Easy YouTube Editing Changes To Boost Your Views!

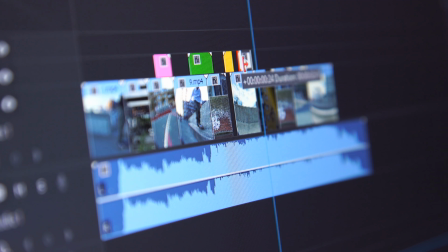0s
Something that people tend to forget is to edit their videos, and I will be talking about the easiest way you can make sure that people are watching your videos.
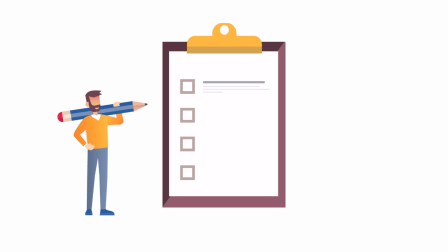8s
First tip that I have for you guys is to plan out your videos. Have some sort of script or bullet points or something that you can make sure that you follow, so when it's time for you to record and film your video, you have some idea of, okay, this video I'm going to be talking about this and this and that. You don't spend a lot of time going over and over and start to think, and you record for like half an hour in order for you to have like a 2-minute video. So make sure that you plan your videos a bit.
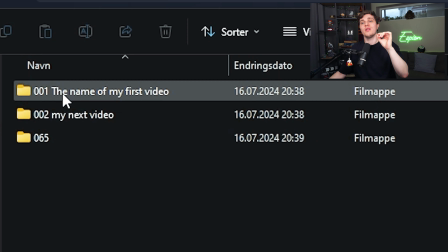36s
Over to the computer, I have created a YouTube folder, and if we are opening the YouTube folder, I will just show you guys this super quick and easy tip. Name all of your video folders with 00 and the number of your videos.
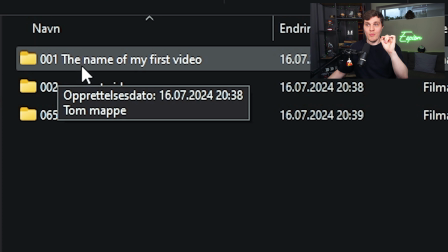50s
As you can see, the first one 00, the name of your first video. You can name your video whatever you want.
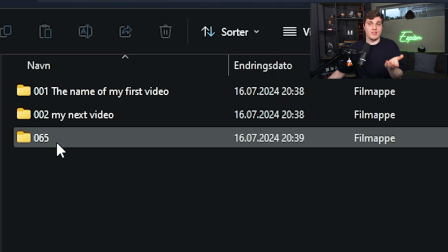57s
And then 002 and 0065 is just an example. This shows that when you are creating your YouTube folder, you first of all have it organized with the numbers, and also your latest video will be at either the bottom or at the top, because in my case, for example, I have made a bunch of videos and most of the videos are named like how, why, and like YouTube, and I have a bunch of words that make it a bit harder for me when I'm importing my final footage into the computer,
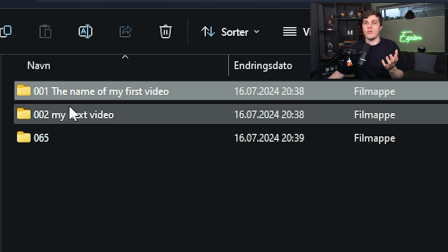87s
because I don't have it sorted by number. So that's just a super quick and helpful tip. This will work on Mac, PC, it doesn't really matter. Now over to the editing software. I will need my headphones for this part.
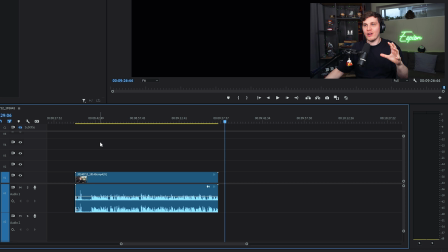99s
I have just like sort of made a fake Premiere project, and don't you worry if you are using CapCut, if you are using another software, this method that I will show you will work for every single program. This is a universal thing that most of the programs have, and if you want a good free alternative to Premiere, DaVinci Resolve is your best friend.
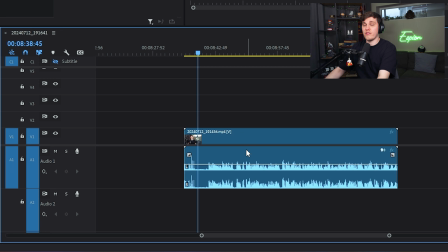120s
First thing we need to do in our editing program is obviously to edit out every single silent part, if I'm saying something again repeatedly and stuff like that.
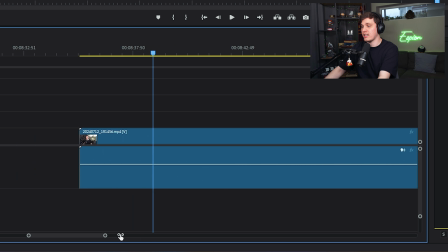131s
So I'm just gonna go ahead and edit out the silent part right here, because I talk in the beginning. Yeah, I actually snap to sync up the audio, and then I don't talk.
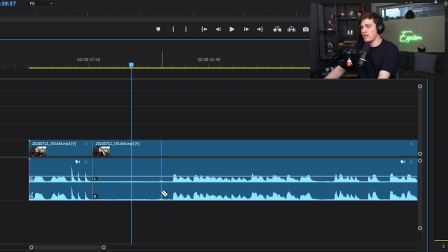143s
I don't say anything, I'm quiet. So I'm gonna go ahead and just remove this part here.
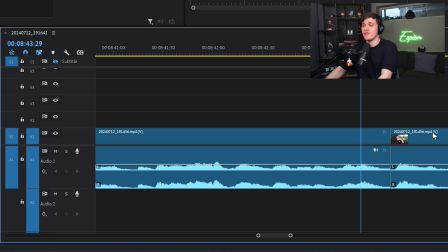149s
And now we're gonna see something that is a bit off. It doesn't really look that good because we have what we like to call a jump cut. And jump cuts can be fine, but in order to make this a bit more pleasant for the viewers, I'm gonna do something really quickly.
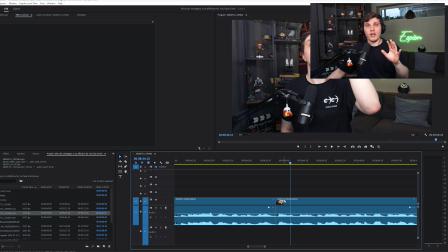165s
In every single editing software, you will be able to zoom in. So I'm gonna double click on this one.
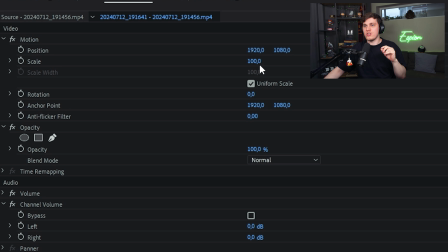172s
And as you can see over here, we have a scale, and I'm just going to slightly scale this up just a tiny bit,
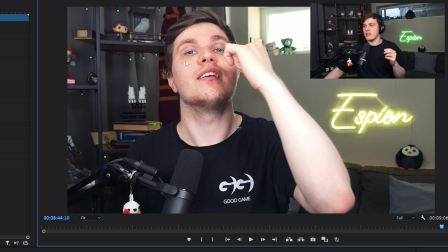179s
move it around to make it a bit more in frame.
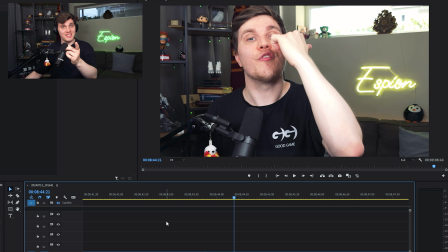183s
So now if we play it back in these videos, you see, it feels more like we have multiple cameras, and that's the whole point. So if you zoom in and zoom out, especially when you have one clip and if you have stopped your camera and you have started recording again, if you make either a zoom in or a zoom out, it will feel a bit more dynamic, and the viewer will feel like there are multiple cameras, and that makes it more fun to watch.
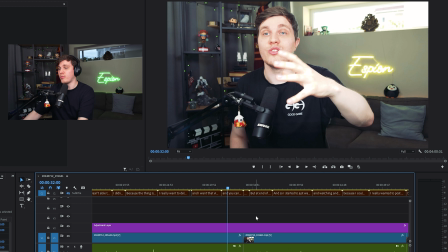210s
And here is the same thing, just in the final product. Take a look, apply to your YouTube channel. But here's a small jump cuts, just zooming right into it, and then we are probably, if I'm not mistaken, zooming back out once more. We either zoom in or we zoom out in order to create this effect, and it's super helpful.
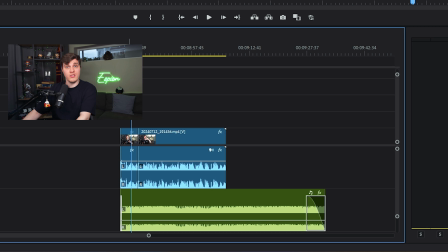231s
One more tip. So now I have just pulled in this random music track in order to make the video feel a bit more alive.
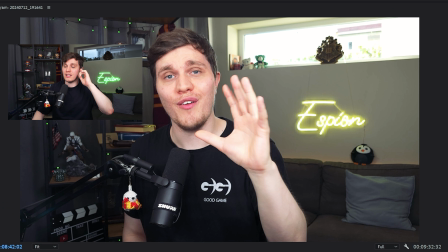238s
Take a listen.